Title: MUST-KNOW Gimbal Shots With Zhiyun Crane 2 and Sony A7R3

What's going on, guys? Josh here, and today I'm going to be talking about the top gimbal tracking shots that you can use with your Zhiyun Crane 2 or DJI Ronin S. If you have any other sort of gimbal,
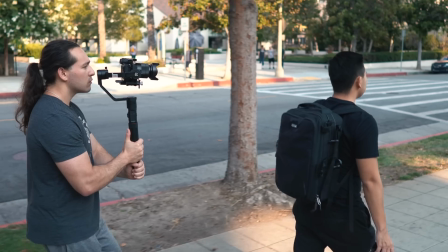[0:09]
don't worry, this video will still help you out. We're going to first talk about the over-the-shoulder shot.
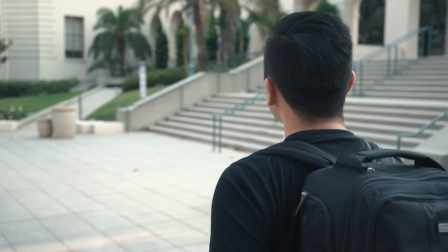[0:14]
This is a great way to help establish a character's actions, or the shot can just simply tell the viewers where your subject is going.
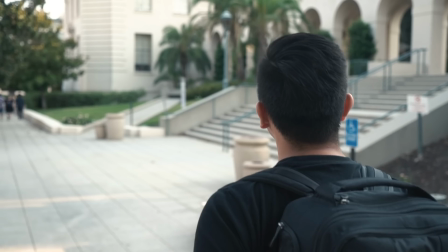[0:21]
Now, if you take a closer look at the shot, you'll notice that it has a shallow depth of field.
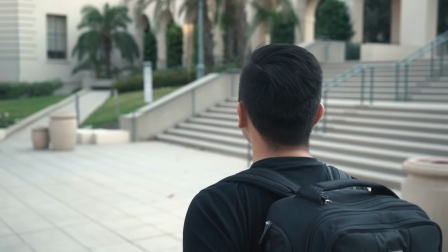[0:25]
I was using a 70mm focal length using the Zeiss f4 24-70 lens.
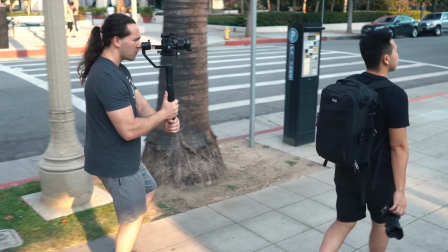[0:31]
I'll leave a link for it in the description box below. I highly recommend getting that lens because it's sharp, it provides fast focus, and overall it's small and light.
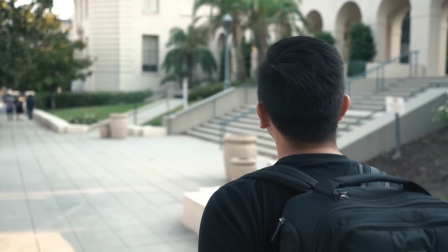[0:39]
Great for gimbal work. The over-the-shoulder shot can either be placed on the left or right side of the screen.
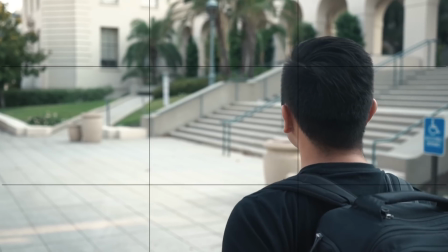[0:45]
On this shot here, I placed Jason Vong on the right side of the screen, and I used the rule of thirds to help me out with my composition. I strongly recommend using telephoto glass on your gimbals because you are going to get some beautiful shots here, especially if you want to focus on a specific subject.
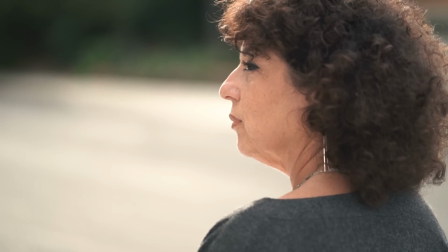[1:00]
If you want to learn how to master telephoto lenses on gimbals, go ahead and check out this video right here.
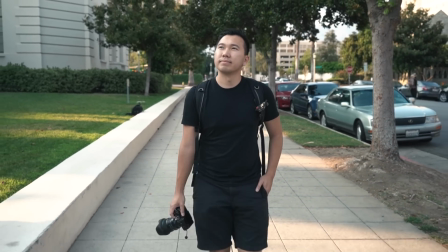[1:06]
Our next tracking shot is a full front tracking shot. I'm walking backwards, and if you're doing this kind of shot, make sure you have a spotter.
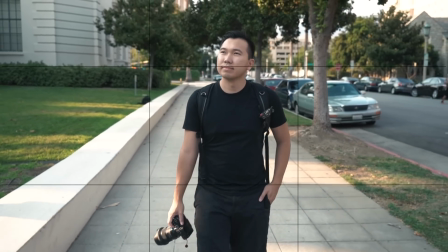[1:14]
I placed Jason Vong in the center of the frame simply because I thought it went well with the overall video. So you can mess around with different compositions, but I thought the center frame was pretty good.
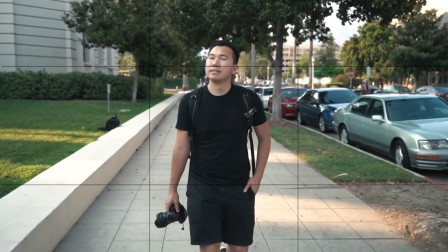[1:24]
You want to make sure that you have the character either in the middle or on the left or right part of the screen, using the rule of thirds.
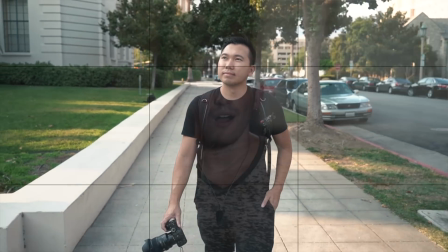[1:31]
You don't want to have your character off of the rule of thirds because it's just going to look like an awkward shot and a lot of wasted space can be seen, especially headroom and any other type of room that shouldn't be there,
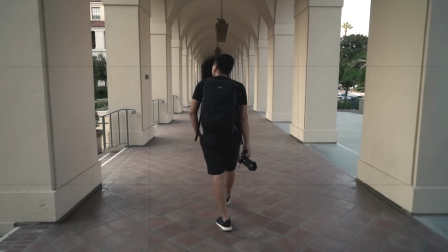[1:44]
also known as dead space. I strongly recommend turning on your rule of thirds grid in your cameras.
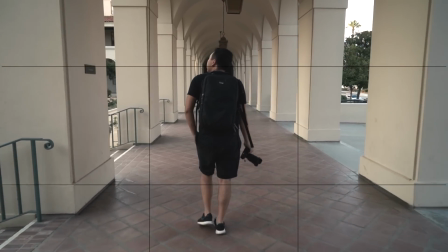[1:50]
That way you have a great grid to go off of and you won't mess up your composition. Our next shot here is a profile tracking shot using foreground.
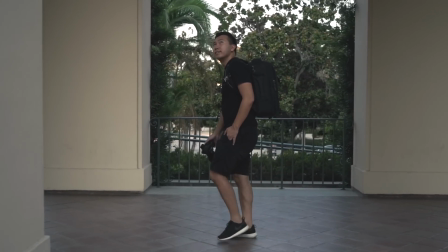[1:58]
This is a great way to get what we call a parallax effect.
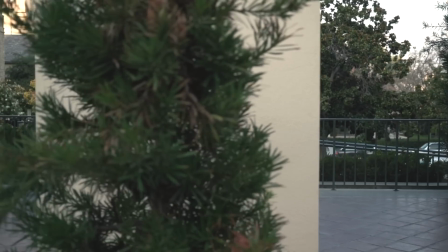[2:02]
As you can see here, Jason Vong looks like he's walking into the pillars, and those pillars provide an excellent foreground.
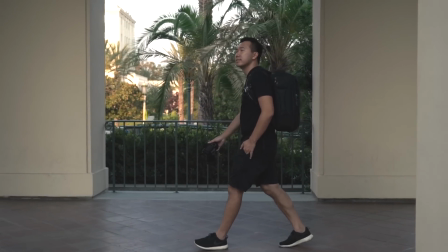[2:09]
You get a background, you get a middle ground, you get a whole bunch of grounds, and it just creates a much more cinematic experience and cinematic vibe.
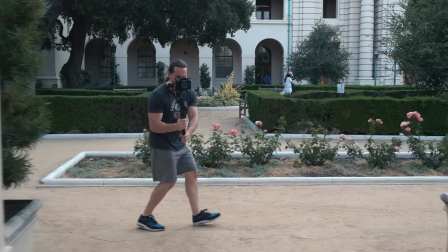[2:17]
In order to pull off this shot, I made sure to use one dominant hand and one supporting hand,
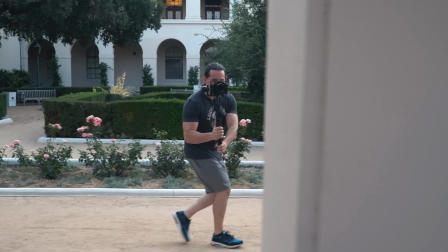[2:23]
and that basically means use your dominant hand, for example, my right hand on the top, left hand on the bottom, and I put more pressure on my right hand and leave my left hand as more of a support.
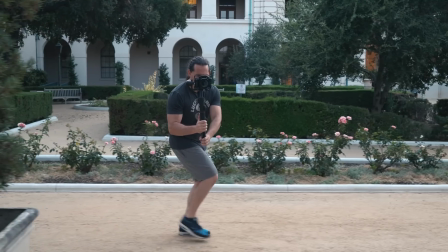[2:33]
I don't put that much pressure using my left hand. And keep that in mind because the less contact you actually have with the gimbal,
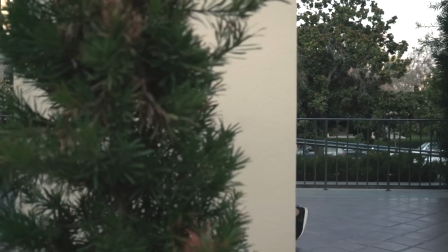[2:40]
the better the results you are going to get, especially for these profile tracking shots. I started to notice that when I use one hand for certain shots, my gimbal footage comes out cleaner, especially for orbit shots. And don't worry, I'm gonna have a tutorial for you guys on orbit shots. So make sure you're subscribed with those notifications turned on.
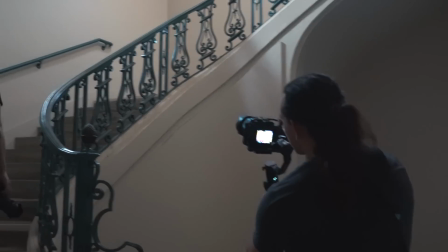[3:01]
The next shot involves a spiral staircase. You can do a lot with spiral staircases.
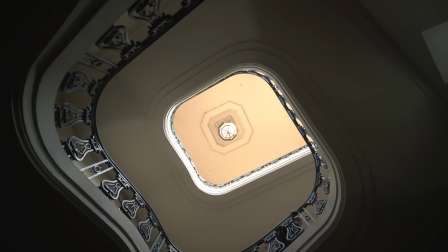[3:06]
I just started off with a simple tracking shot of Jason Vong walking up those stairs, and then I transitioned into a full vertical shot of the staircase.
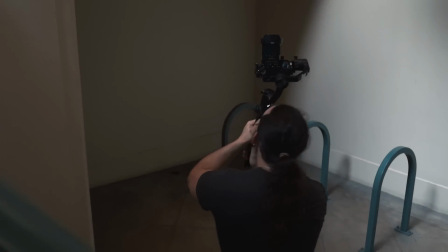[3:14]
So basically the camera was looking directly up into the ceiling, and I added a little bit of a turn.
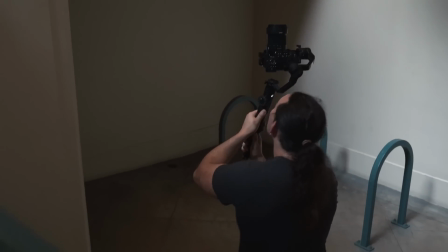[3:19]
You can either use the joystick to turn the gimbal, or you can actually turn with the gimbal. Believe it or not, I got much more accurate footage if I turned with the gimbal. You might get a little bit dizzy, but don't worry, you're gonna get the shot right. If you want to use the joystick, make sure you're in lock mode.
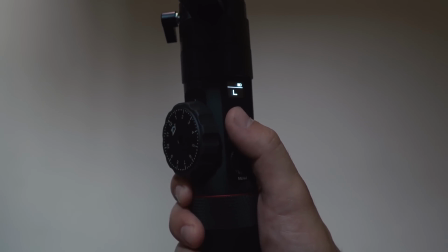[3:34]
That way you have full control over the pan. Also, don't forget to apply a little bit of pressure to the joystick just so you have more control over the pan speed.
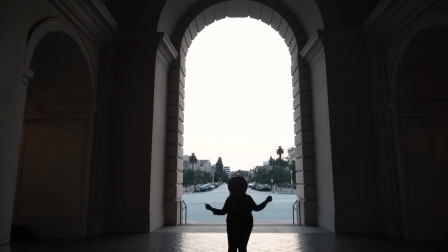[3:42]
Last but not least, we have the tilt and drop silhouette effect. A silhouette is basically a dark subject with a bright background. So how do you shoot this? Well, you're going to start off with the camera tilting up, and then as you dolly in, the gimbal is slowly going to start tilting down.
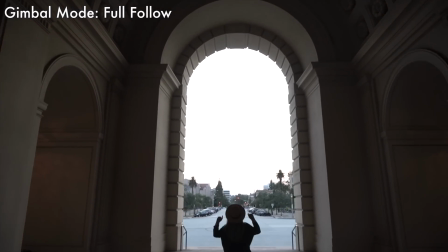[3:57]
Now, in order to achieve the tilt and drop effect, you want to start off by pointing the camera up into the ceiling, and then as you dolly in into your subject, you slowly start to tilt down. Control is everything.